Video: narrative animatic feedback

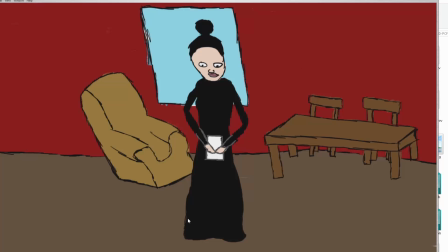And then also with the colours at the end with the flower, where at the end, because it's all quite dark,
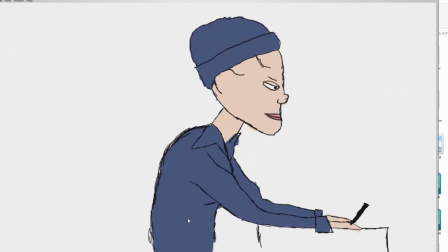the brightest thing on the shot is
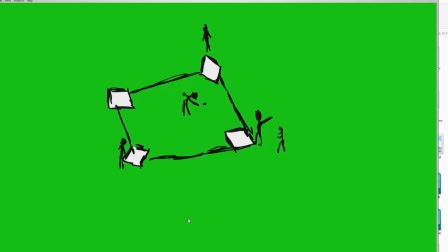the flower, and having that kind of semiotics with the colour. And
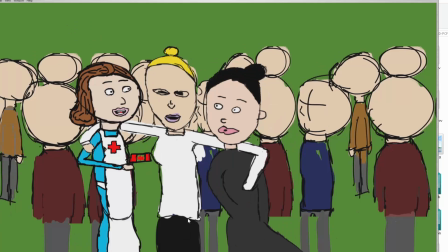I think, as I said, learning about cinematography and how I can put it towards animations, use it for semiotics, use it to portray story.
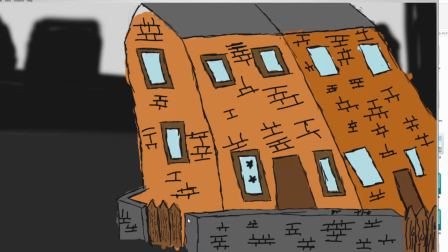I think it's something really good and really nice to kind of experiment with it a lot more and to try out a lot more with colour.
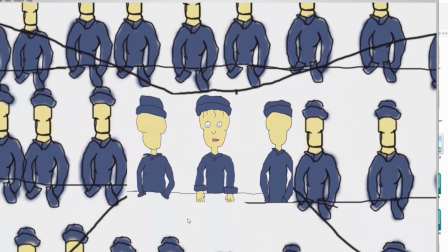And with this shot here, I think it works really well.
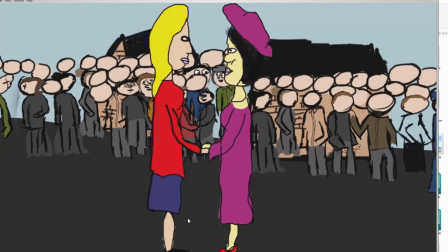It would be a lot longer in the animation, but it's kind of show that she wasn't alone with the illness, that all the women in the factories had it.
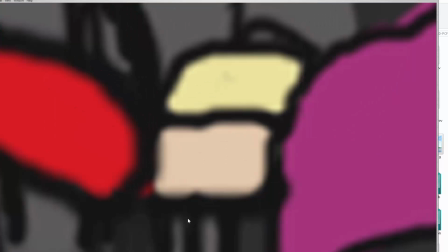It wasn't just her. Also, I think in the animated there's a shot missing,
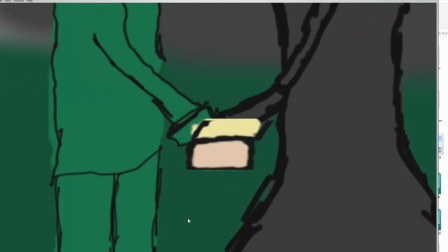where kind of like you go from her being at work to then, oh, football game, where did this football game come from?
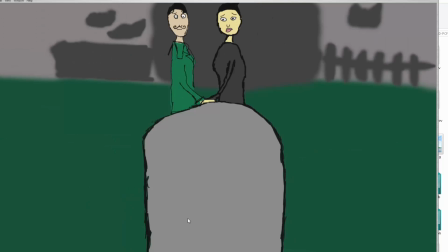And how actually happens is that it's her British friend, the blonde woman, who is actually playing football and invites her to come along.
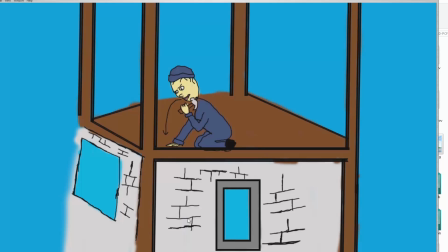So I think some kind of shot or some kind of small scenes to kind of
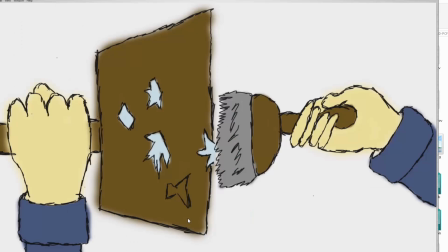show them kind of meeting up and both saying, "Oh, I'm playing football."
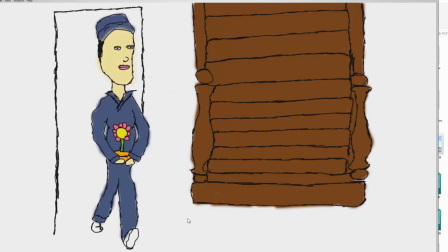And then luckily, when she's playing football, the war's over.
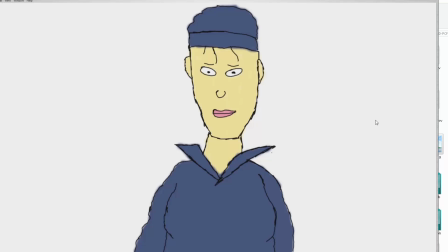And even with the costume as well, where going from something like this to kind of bright, colourful clothing, really short hair,
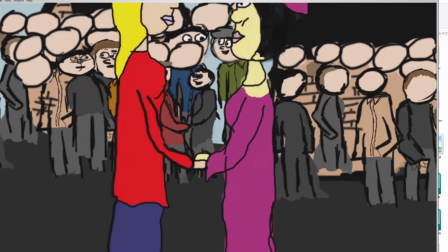and kind of portraying it more into the costumes just here, and using it with different shots where
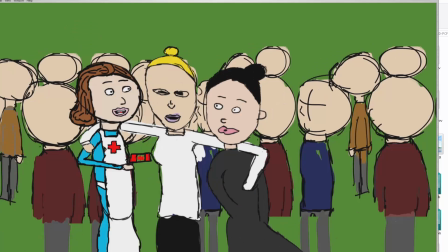we had this shot before at the beginning with the baseball game here, and then having it again here, to kind of show
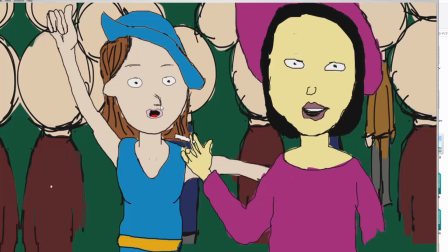that the same thing but after the war, and show that it is kind of like show the difference within using the shots and with costume and with colour and with items as well, the cigarette.
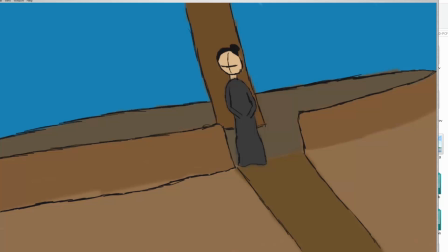And also where, if you notice with this shot, you can tell with the sign saying "Welcome Belgium" and
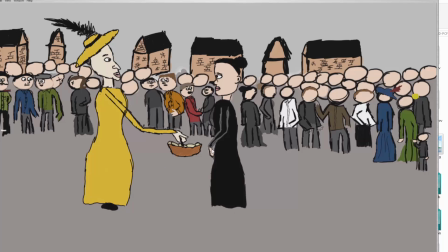this being here and her offering her cookies, because a lot of the British citizens gave them gifts when they came over, and also kind of a lot of the people that
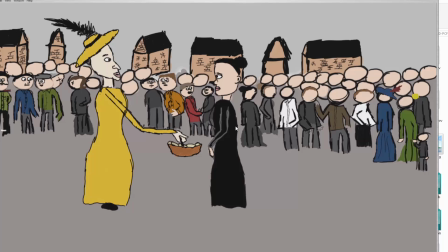were at the Iceland would be quite rich to kind of go there and visit them all. The only kind of people that are quite poor would be the people actually local to the actual harbour. So I decided to kind of help the rich people that more likely would be in colours,
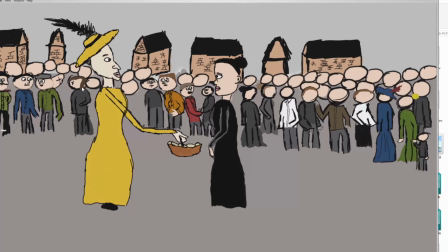and then the more kind of non-coloured, like people in kind of more grey and black, kind of these symbolises the poor people, and
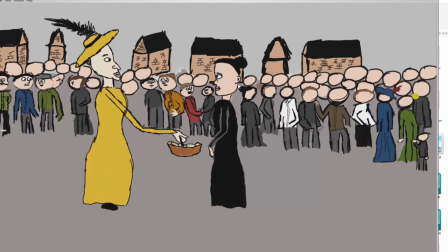kind of also with the Belgian characters with her being in black, and then some of them being kind of like these guys here shaking hands with Belgian people in different clothing to portray that these are the Belgian characters in the background and that these are the British
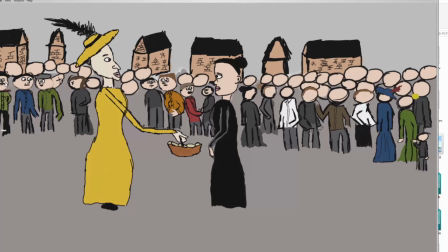people, and then you've got these characters here talking, and you've got soldier here to make sure everything's all safe and that they got there safely. But using this shot and then
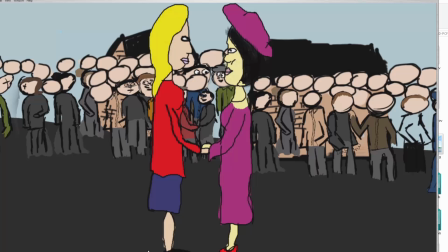using the same kind of shot here where she's leaving, and that was kind of just to portray that she is leaving.